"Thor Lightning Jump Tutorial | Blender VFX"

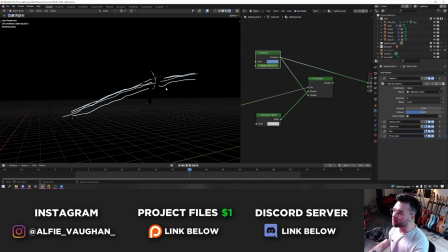(4:08)
And what the transparency node is doing is cutting off the bits of the lightning that I don't want. So with these nodes over here, I'm essentially feeding it a mask that tells it which bits of the lightning I want to see and which bits I don't. The way to make the mask is using a gradient texture, so I'll demonstrate how this works now. First of all, obviously add a gradient texture.
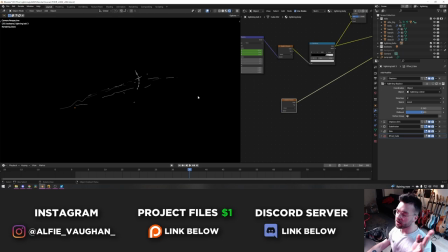(4:25)
So basically the gradient texture just gives you a black to white mask going across your entire scene. And then you can use things like a mapping node and the texture coordinates node to dictate the direction of the mask, the shape, etc. So in this case, I used a texture coordinates node, which I'll just take another one down here, and I used the camera to go into the vector input on the gradient texture node.
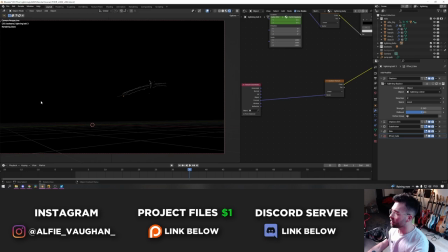(4:42)
What this means is that the black and white mask will be displayed from the camera's perspective. So basically wherever your camera is in the scene, the mask will be controlled from this point of view. Then what you can do is add a mapping node, which is this one here, plug this in, And then using this mapping node, you can see if I change the X value, it will actually control the length of the lightning.
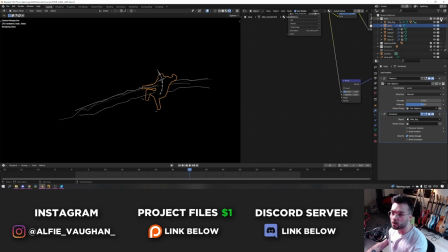(5:00)
So this is the geometry of the photo scan that I have here. It's currently set to a holdout, so let me turn that off so you can actually see it. All I did from here is go to the first frame and then change the position of the gradient so that the lightning was behind the photo scan. Then hover over it with your mouse and press I to add a keyframe, and then go to the end and change the location of the gradient again so that the lightning catches up with the character,
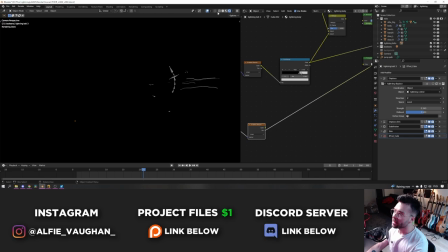(5:20)
and add another keyframe. You might find you have to add a few, but basically I just went through for the whole shot and just made sure that the lightning was always animated to stay behind the photo scan. And then like I said, the output of that mask goes into the factor of this mix shader.
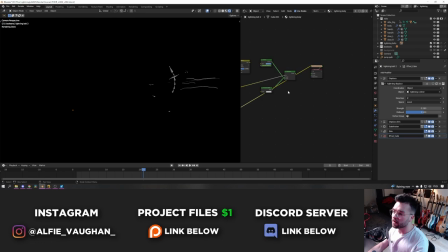(5:33)
So it's telling Blender to put the emission shader on these white bits, and the black parts of the mask over here on the lightning that we can't see are the bits that should get the transparent shader,
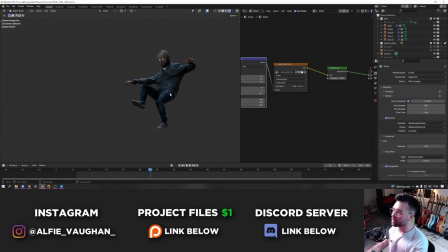(5:41)
so they'll be invisible in the render. Then for the render setup, I rendered one render pass, which was the photo scan on its own with the animation.
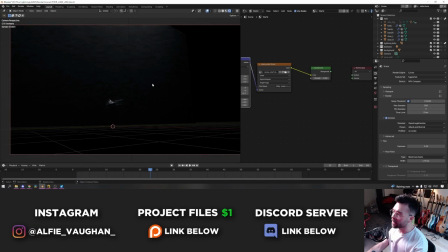(5:47)
I then rendered a second one, which was the lightning on its own, and it had the photo scan set as a holdout.
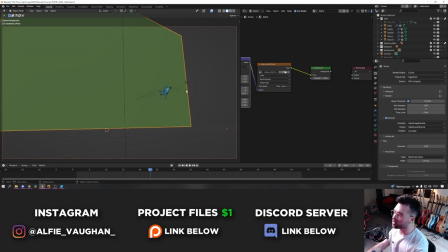(5:52)
And then lastly, I also rendered a reflections pass, which looks like this. This is a really simple effect.
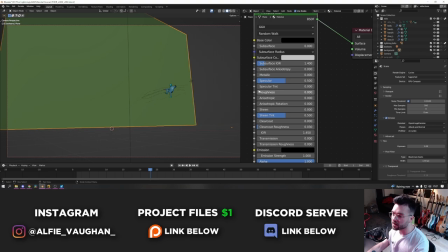(5:57)
I just put a massive plane here for the geometry of the building in the shot, and then I put a shader on it that's just a really reflective, completely black material.
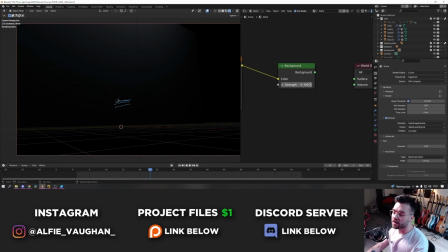(6:04)
As you can see here, I've turned the roughness right down. So this basically turns itself into a black mirror. I also disconnected the HDRI from the world setting so that there's no world lighting, otherwise that would also be reflected in this.
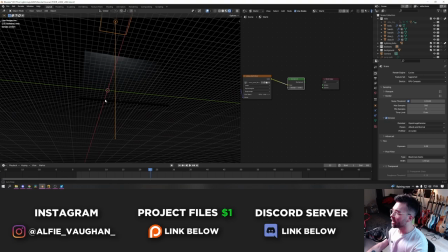(6:14)
I plug it in, you can see. Otherwise you'd get all of this stuff reflecting too. So take out the HDRI, and I just put a light up here just off screen. It's in a place where you can't see it in the reflection, but it's simulating the light from the overcast sky in the shot, which is then giving some light to the photo scan.
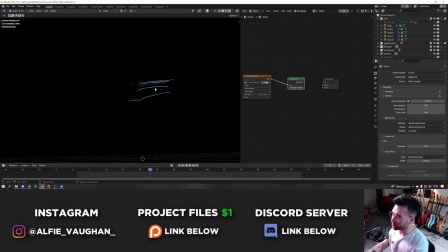(6:29)
If I hide this, you'll see that the photo scan basically disappears because I've turned off the HDRI, so there's no world lighting. So it needs something just to give it a bit of a kick so it actually shows up in the render. And obviously you can see the lightning bolts because they have an emission, so they're actually casting light themselves.
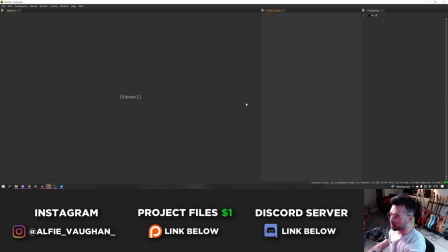(6:43)
So that's the third render pass, and I use this in compositing to put it in all of the reflections of the windows, which I'll show now.
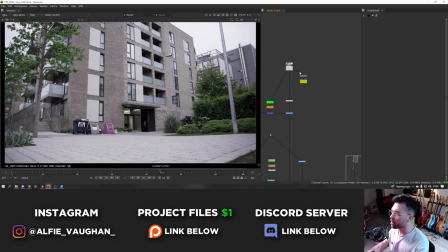(6:48)
So we jump into Nuke, go into shot 2. None of the Nuke scripts for these shots are anything particularly crazy.
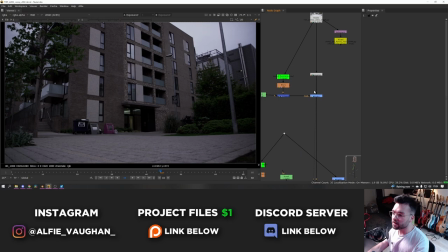(6:53)
So it starts off with the stuff I showed in the breakdown to make it a bit darker. It's pretty much just an exposure node to make it a lot darker so it's kind of nighttimey.
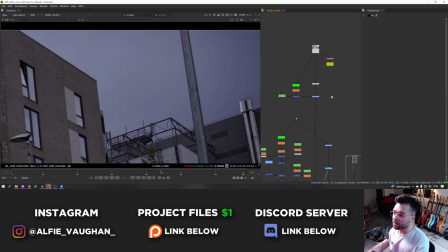(7:00)
And then I also keyed the sky, did a bit of roto so that I could use that to make the sky darker. When I shot this, it was kind of like just getting dark, so the sky was still quite light, but I wanted it to feel stormier.
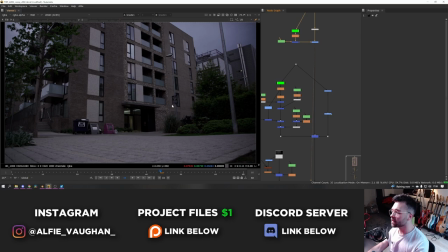(7:09)
So there is some actual detail in the sky, and I wanted to get some of that detail out of the clouds. Next up, I wanted to put a load of lighting interaction from the lightning on various things in the shot.
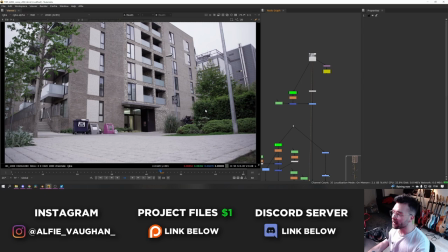(7:18)
And the cool thing about the fact that I shot it when it was still light is I have all of this detail in the exposure. Whereas if I shot this properly at nighttime, I'd have to artificially boost the exposure on all of the bits that I wanted to light up. But because I have this original lit up footage, I can essentially take this and then I can make a load of masks and reveal this lit up footage essentially back on top of the darker footage.
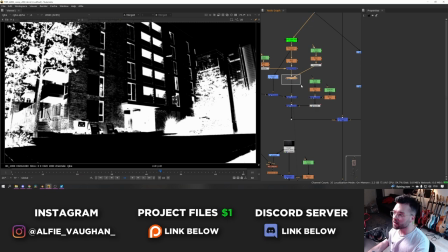(7:36)
So I did a bit of everything. I did some keying, and then I did some masks to kind of pick out areas of the building,
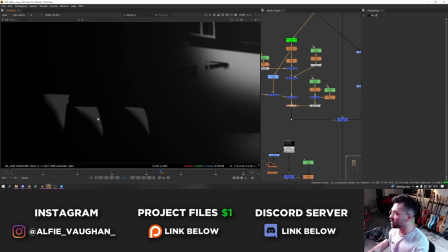(7:42)
bits of the bushes, and then some bits of the lampposts and the bits on the bins as well here.
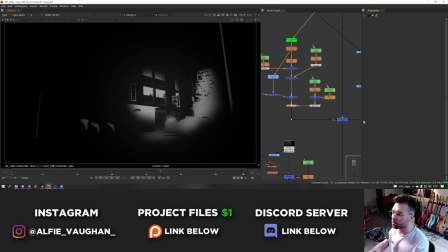(7:47)
So this is the final alpha that I use to reveal the lit up footage back on top of the darker footage, and it looks something like this.
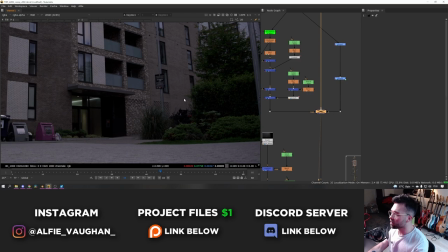(7:54)
So that's before, that's after. As you can see, we get some nice highlights on the bins over here.
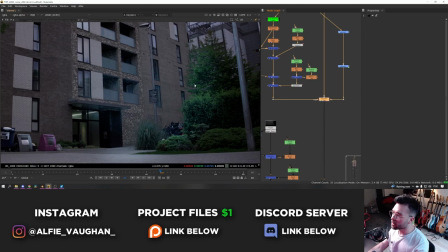(7:58)
There's like a general lift in the exposure around the bits on the building here. It also reveals a lot of the darker details in the balconies, which is quite cool.
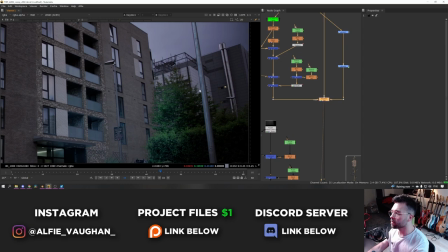(8:05)
I did some masks on the edges of the bushes so that I could make it feel like the light was kind of wrapping around the bushes.
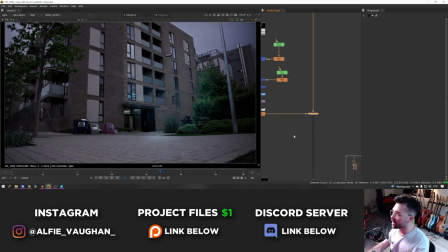(8:10)
And then I also put some light interaction on this lamppost, as you can see here. Then I put in the first layer of CG, which is the reflections going in the windows.